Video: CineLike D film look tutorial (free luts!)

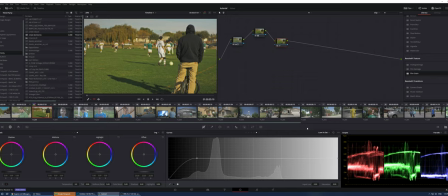We're gonna create a point right here, and we're gonna bring this down. And we're gonna go again to sat versus sat, again, put somewhere in the middle here and bring that down as well.
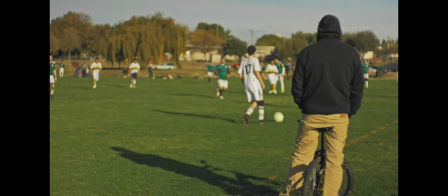So what does that do? It's very, very subtle. But if you have many shadows, I'm gonna give this before and after.
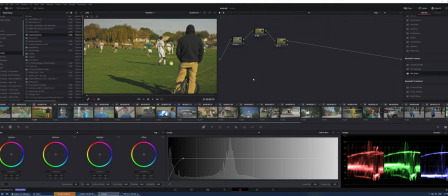It's very subtle, as you can see. But what it does, it removes color from all your black and white subjects. So everything where it's fully white, it's gonna become a little bit grayish, and whatever it's a black and it's got all this digital noise, is gonna make it black and white.
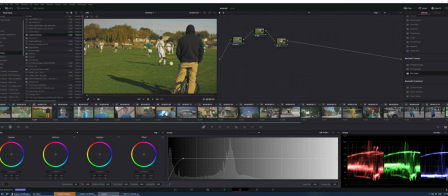So it's gonna be beautiful, like beautiful grain, essentially. So this is almost done, but it's a little bit yellowish. So what we can do is like use this here. I mean, we can work with the temperature, but I prefer using this.
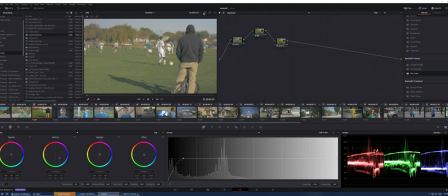And if you have skin tones, you just work with this slider here. So I'd say something like this. So before and after. So now I believe this is a rather pretty nice, I think, cinematic look. And we can do the same here. Here's my good friend Jad.
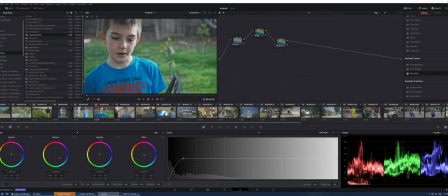I can middle click on any look that I like, and boom, it's there. It works before and after. And in fact, I would like this to be a little bit more yellow, the skin tone, so I'm gonna put this back in the middle somewhere, or maybe even a little bit, push it a little bit there,
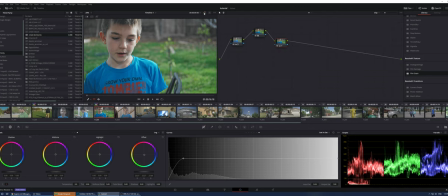because all the Alexa and film look, usually it's a little bit yellowish, the skin tones. So there you go, before and after. Another one, let's go to this one.
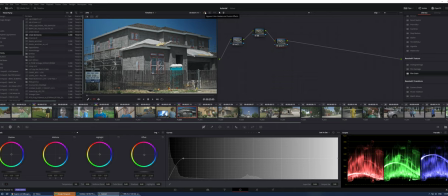Middle click again, what we like, boom, beautiful image. And again, remember how we talked about the negative image? So it goes from like this to this, like a negative film.
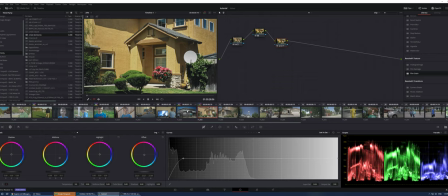As I said, it takes a little bit getting used to, but after you watch, let's say, a narrative, a whole movie based on that, it's not really a problem at all. People will get used to it. So this is a little bit too punchy, I'd say. So I'm gonna remove the contrast from this and maybe even remove some saturation.
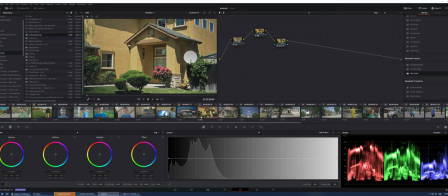It's something important here. Never put too much contrast and saturation on your final image, because a lot of people will be watching your YouTube videos on a TV through a Chromecast or a Roku or an Apple TV.
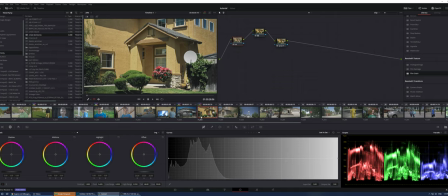And those TVs, I mean, 95% of the people do not change their TV mode to cinema mode as they're supposed to be. They use, leave it on standard. And standard mode on TVs is extremely punchy and just wrong. You're not supposed to be watching a movie or any video in that way.
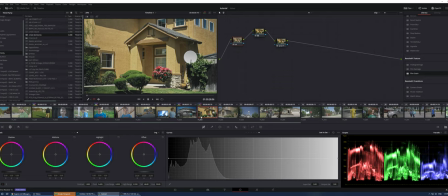So, and also, when you upload on YouTube specifically, Vimeo doesn't do that, but YouTube adds another gamma on top of your video, so it makes it even punchier.
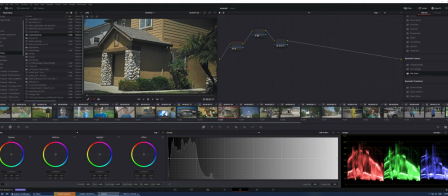So that's why your final delivery from the editor, it has to be a little bit less punchy.
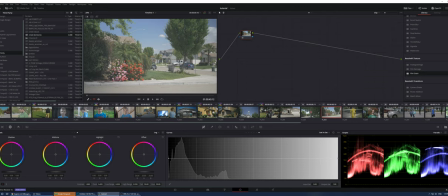So again, middle click, boom, everything works. And let's see now here, this one, if I try to get that look, looks great. But let's try the CineLike D nature. For this specific scene where it's mostly nature stuff, I like this one.
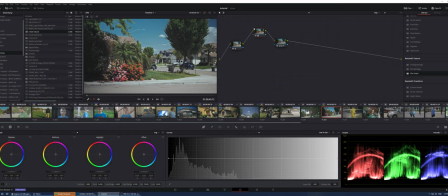I think it looks much nicer. It gives more color to the sky, that teal little color. In my opinion, it looks better than the CineLike D skin tones. And you can actually interchange between of them, between scenes in a movie, let's say, in your own narrative.
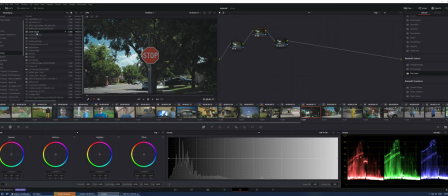It doesn't matter. It won't look weird or anything. Same thing here. Here I have the CineLike D nature. If I put and it gives more definition to the highlights, while the skin tones, it gives more definition
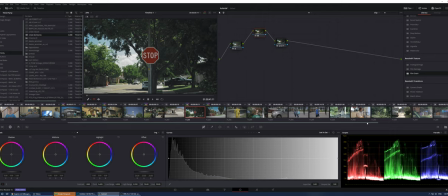to shadows. So, and a few more examples here.
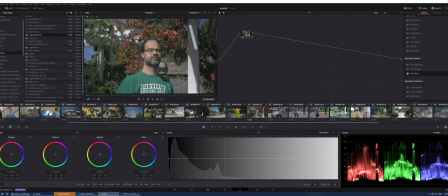We can do this or we can do this. Again, skin tones here.
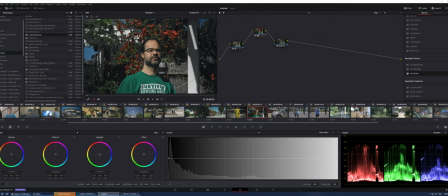So let's go for this. Looks beautiful, before, after. And here's another one.
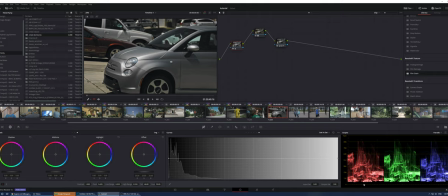I really like this one. It goes like this.